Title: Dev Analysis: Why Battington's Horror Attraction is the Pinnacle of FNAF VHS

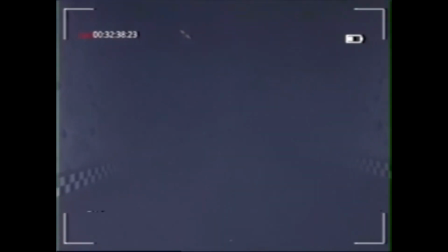It was the first time the tension really skyrockets, because it was a twist that had been almost entirely unexpected.
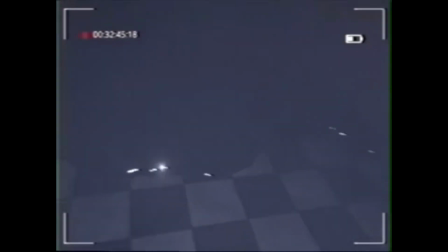However, and this is at least how I felt upon first watching the video, the tension lessens again slightly after he turns on his camera light to reveal the floating yellow bear head.
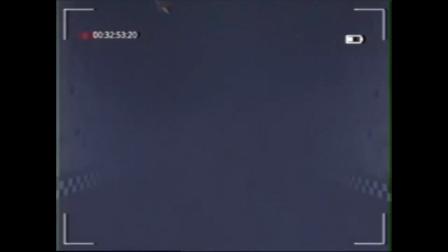This is only because it answers a lot of the questions that weren't solved in that scene. What caused Vanessa's voice to glitch out?
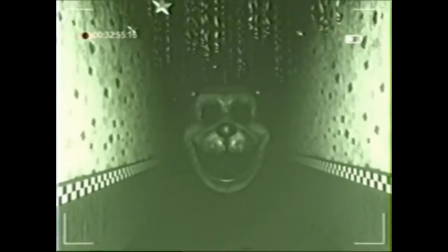Was a potential source of all that flowing blood on the floor? Well, it makes sense that it would have been caused by this animatronic head.
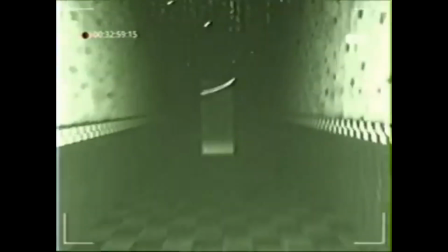And now the tension rises once again as it flies towards George, something else I hadn't expected.
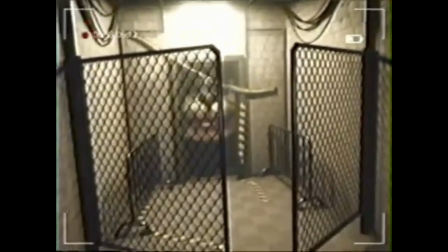Though, I realized I probably should have anticipated it because that tends to happen a lot in these types of videos, but I was actually blindsided as it happened. When I say that no other piece of horror media has succeeded in making me curl up into a ball, I mean it.
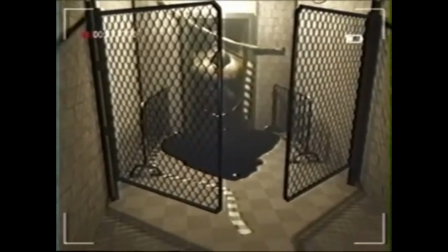This one moment was what truly scared me out of everything that had happened to that point. Those feelings only barely died down when Springtrap finally made his debut.
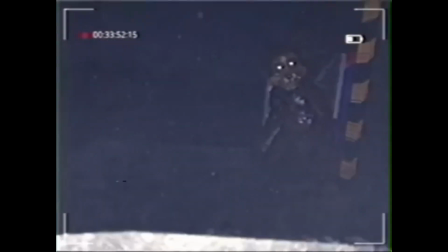After that, the tension remained largely high for me. Seeing him progressively try to reach George, only to stop before he was close enough, had my heart racing.
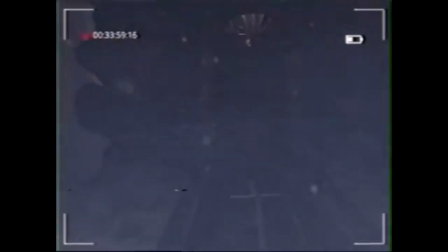It wasn't until the car got to the end that I feel it reside. Unfortunately, it's common that the protagonist never gets out alive.
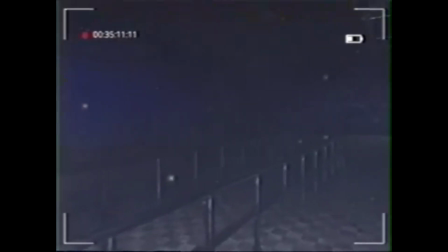This was also the case here. Watching Springtrap arrive at the entrance had the tension building again.
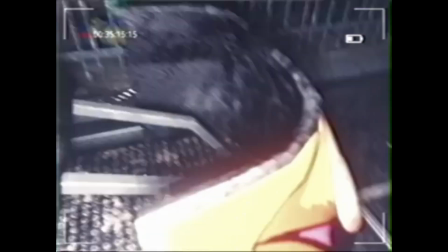It only kept rising as George ran back into the ride and was hit by another car.
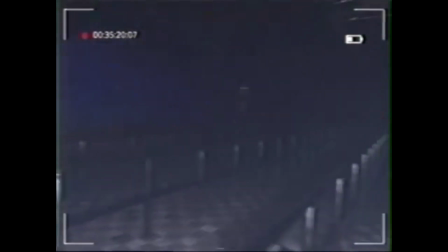Somehow this moment had a bigger impact than if Springtrap or another animatronic had been able to catch him.
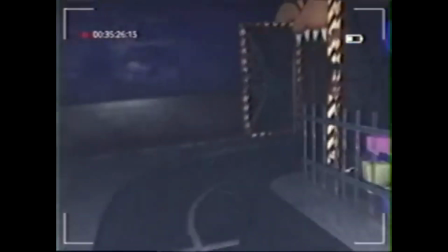Battington had actually shown footage in his behind-the-scenes video about how he originally planned on the yellow bear head to get him in the end, but that was eventually scrapped.
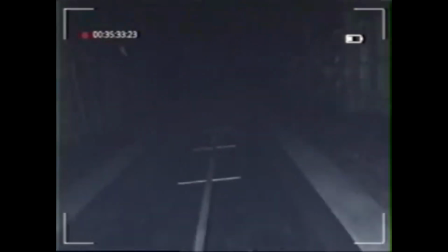I kinda feel that was a smart decision. Changing it to how it was now kept with that feeling of uncertainty. It was once again unexpected.
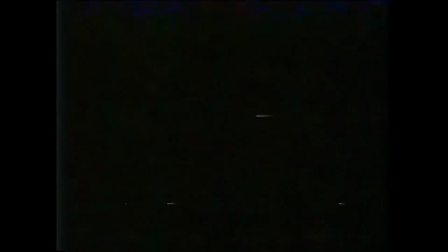It made it feel that the horror attraction itself was trying to kill George, rather than some animatronic or entity within it hunting him down.
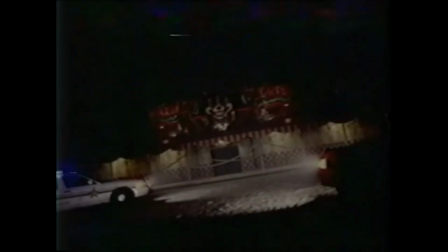Regardless, the tension once again subsides as the credits roll and the VHS tape comes to an end.
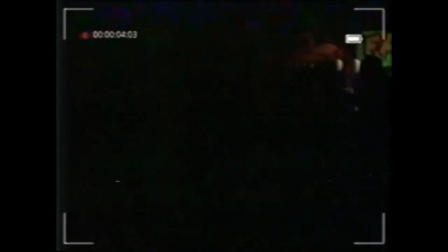The horror attraction is one of, if not the most, scariest FNAF VHS tapes to date. The atmosphere fits the tone perfectly, the sound design is on point,
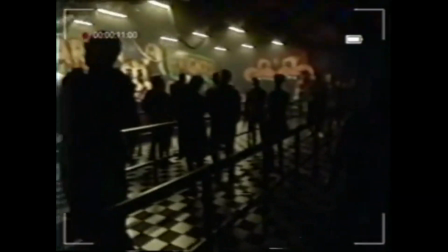and the tension has the right amount of rises and falls that keep the viewer engaged and feeling scared almost entirely throughout the video.
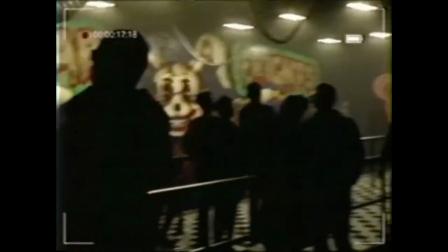Battington's definitely succeeding with making his FNAF content, and it's crazy to think about how effective his VHS videos have been at conveying fear and dread.
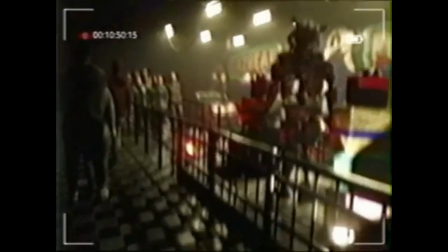For the time being, the horror attraction has remained my favorite FNAF analog horror video. I really look forward to seeing what he ends up doing next.
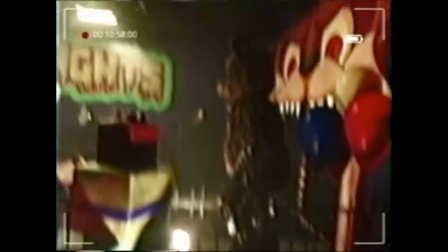With that said, I'd like to give a big thanks for watching this video. This is a topic I've been wanting to do for a little while, and I'm glad I finally found the time to make it.
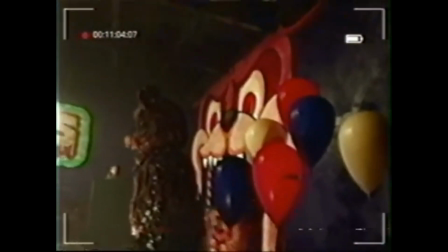I know I haven't really been uploading dev analysis videos, but I haven't forgotten. I still want to do more.
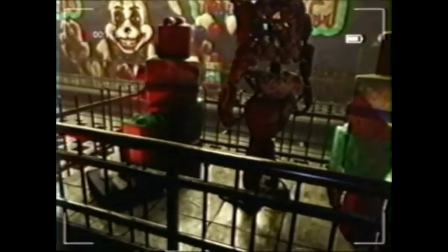There's a video creation lore video that I want to get done, so hopefully I can have that out at some point.
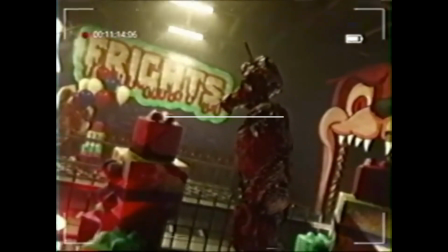But for now, make sure to hit like and subscribe, turn on the notifications so you can see when I upload to this channel,
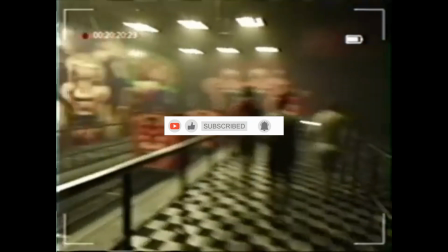as sporadic as it's been, and let me know in the comments if you want to see more of these particular videos.
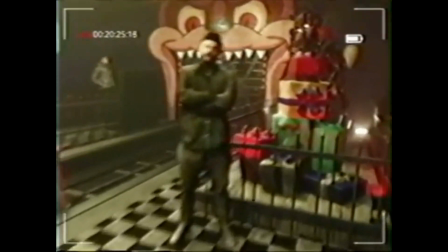This is the first time I've tried making a video essay, so be sure to mention how I did, or what I can do to improve. But thank you again for watching, and I'll see you later. Anyway, the horror still keeps me on edge, even when I Hello?